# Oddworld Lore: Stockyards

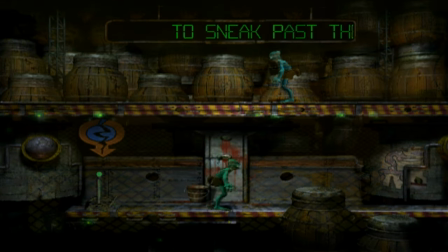4:07 Suddenly, in this transition,
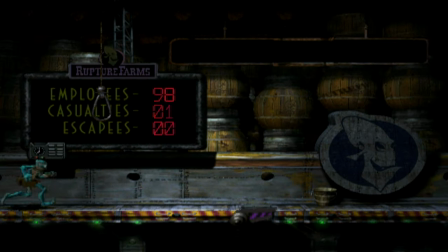4:09 you've left behind the monotone grey industrial surroundings of Rupture Farms that has been ever present for basically the entire game up to this point,
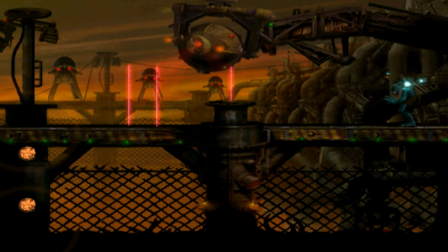4:17 and the beautiful orange sky of Oddworld reveals itself, tinted with a sort of slightly polluted green colour. The next thing you'll probably notice is that against the orange backdrop is the silhouette of a Scrab,
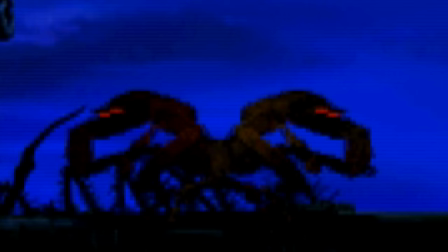4:31 your first encounter in the game with a living obstacle other than the sligs, your first encounter with a natural element of Oddworld actually,
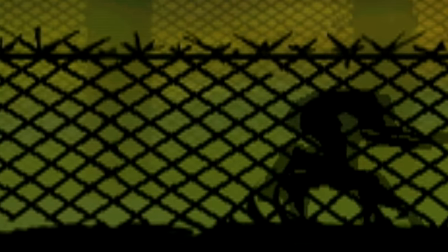4:39 and I really like the way throughout the stockyards, every Scrab is simply seen just by its silhouette,
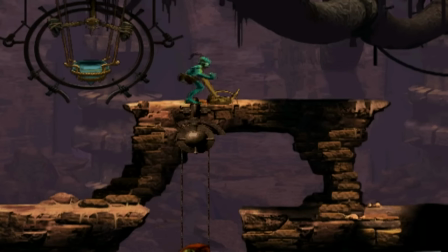4:46 because it keeps the mystery of this creature as something you don't fully see until you encounter them again in Scrabania.
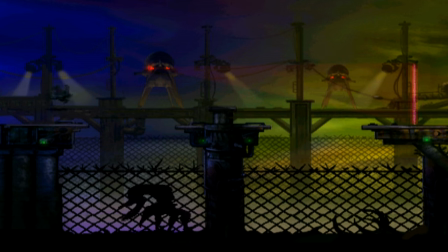4:52 It's like a little taste of what's coming up, but they're not fully revealed to you, which adds to their fearfulness.
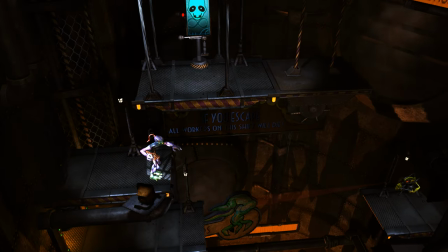4:59 In contrast, the new and tasty redo doesn't have quite the same effect,
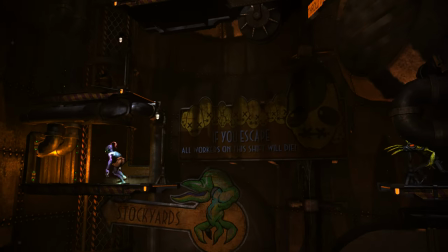5:04 as the cutscene where Abe lands in the barrel is maybe the only cutscene in the game to be completely replaced with a brand new one. And in this one, Abe instead comes tumbling down a vent and lands in between two caged scraps on a conveyor belt.
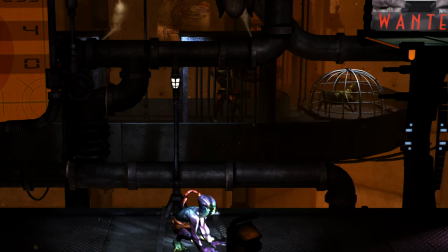5:19 Not to mention, prior to this, they're also seen in the background of Rupture Farms alongside trapped paramites.
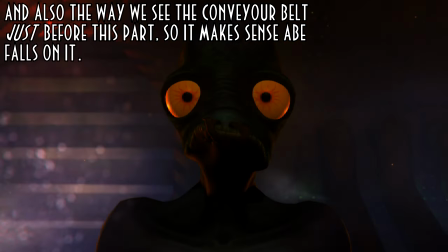5:26 I really like and appreciate the way with this remake that they wanted to show us more of the workings of the factory and that kind of thing.
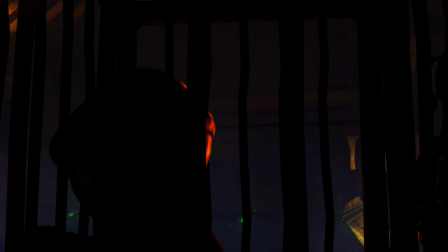5:33 Though I do feel like one disadvantage of this is that it reveals the the Scrabs proper, as well as the Paramites,
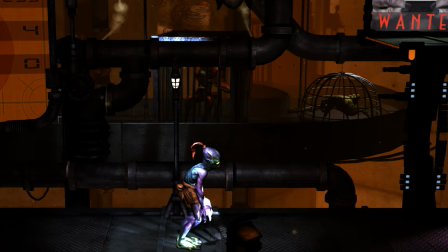5:39 too early in the game and also quite unceremoniously, and takes away the mystery of what this silhouetted creature in the Stockyards is.
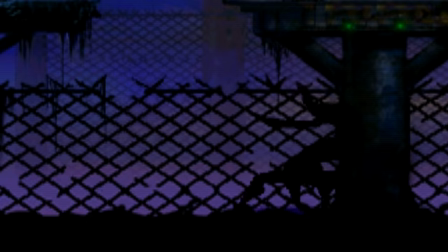5:48 I mean, obviously it's a Scrap, but in Abe's Odyssey, until the Abe's Moon cutscene, until we're fully in the native world,
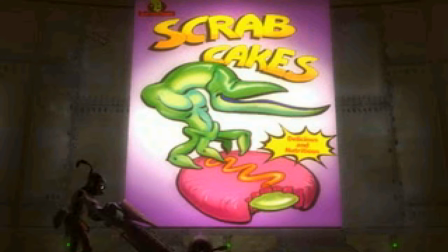5:55 we only see an industrial depiction of the Scrabs,
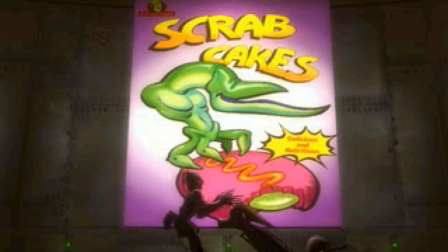5:59 and I kind of like that symbolism of these creatures not being clear to us until we're in the natural world and their natural
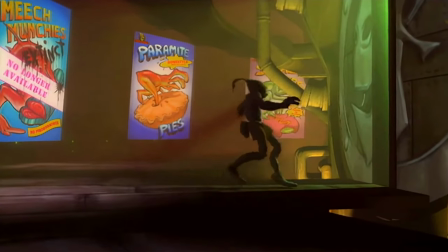6:06 habitats. As Abe gradually uncovers the truth of Rupture Farms and starts to see clearly, so do we. When I did my fan cut of Oddworld into a film, I didn't have access to a high quality version of the original barrel scene,
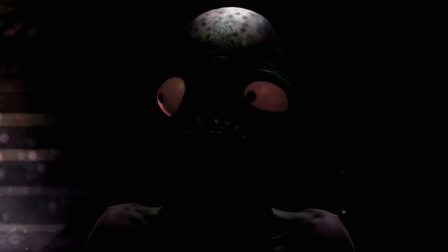6:20 so I used the new and tasty equivalent instead, but I tried to somewhat maintain the mysteriousness of the Scrabs by doing my best to shroud them in the shadows
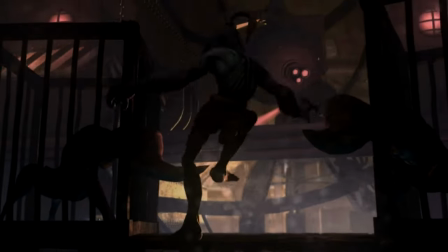6:29 so they couldn't be seen too clearly, and also to try to increase the fear factor of them in this scene somewhat.
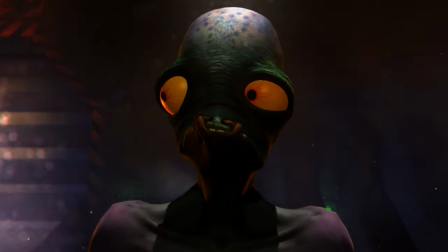6:35 Now, to be fair, New and Tasty was done about 17 years after Abe's Odyssey,
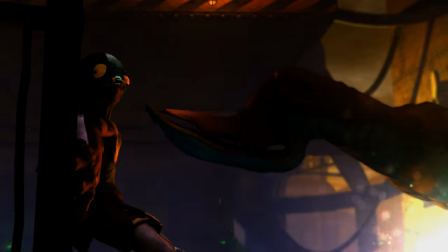6:40 so by this point we already know what scrubs are and what they look like and whatever, so I guess it's not a massive deal,
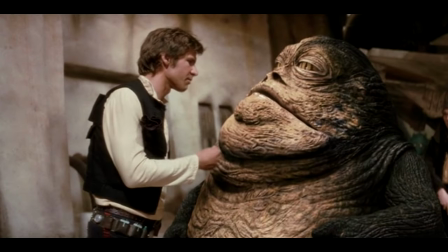6:45 but it just sort of reminds me of like George Lucas retroactively putting Jabba the Hutt in the special edition of A New Hope,
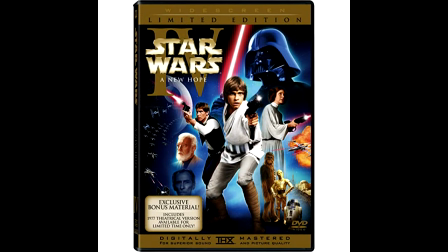6:52 the first film of the original Star Wars trilogy,
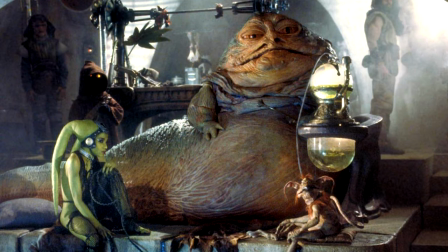6:55 which some people argue takes the mystery away from this character that previously was only mentioned until the last film,
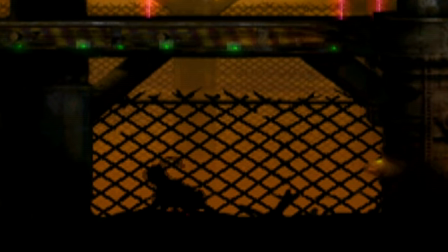7:03 Return of the Jedi. I also find it really funny how on this first screen, there's just a Mudokun in the stockyards with a Scrab for some reason, that unless you immediately start chanting to open a bird portal and save him,
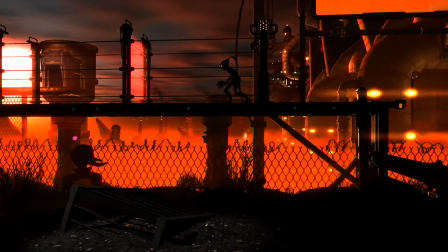7:16 or if you accidentally scare the birds away like I did in New and Tasty, the Scrab just instantly bolts through him and kills him, which is really quite funny for so many reasons.
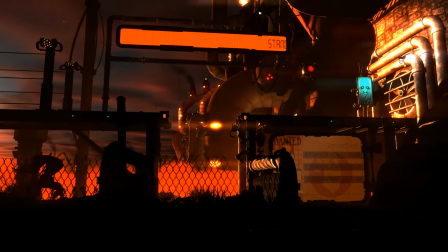7:24 Why is this Mudokun just randomly in this pen? Why does the Scrab wait until Abe happens to be in the area to attack this Mudokun?
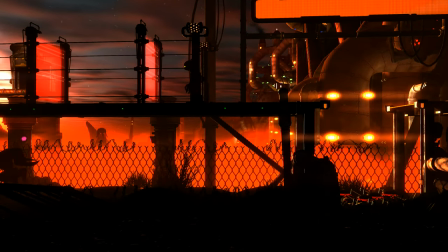7:31 Who knows? Well, I mean aside from gameplay reasons of course. I just always found this bit a bit odd because playing this first time around,
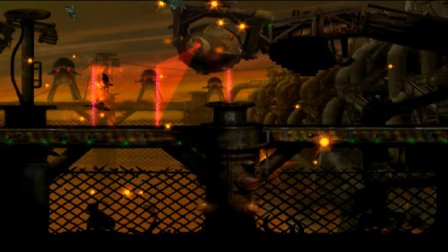7:39 I think few people with anyone would reaction-wise instantly know to immediately start chanting to save the Mudokun, meaning he will die.
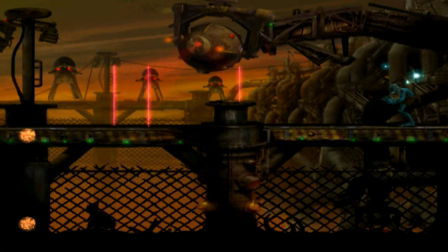7:46 So it's clearly on purpose, and I think that purpose is again like the poster,
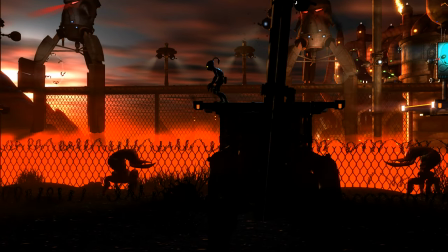7:52 to show to the player this is a dangerous place that mudokens aren't meant to be.
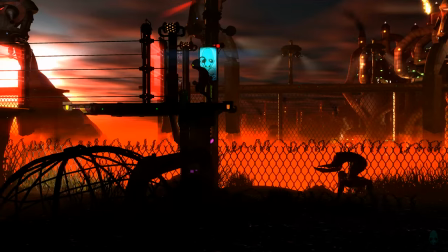7:57 I mean to be fair, first time around you're probably not going to be saving every mudoken anyway, so why not use them for environmental storytelling?
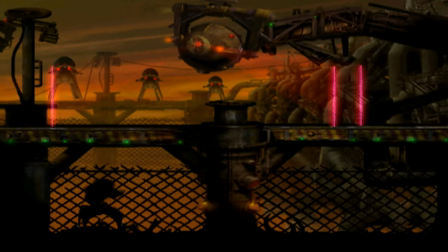8:04 And you could always just die and then respawn and save him next time around if you're that desperate. So why not kill this mudoken for subtle environmental storytelling?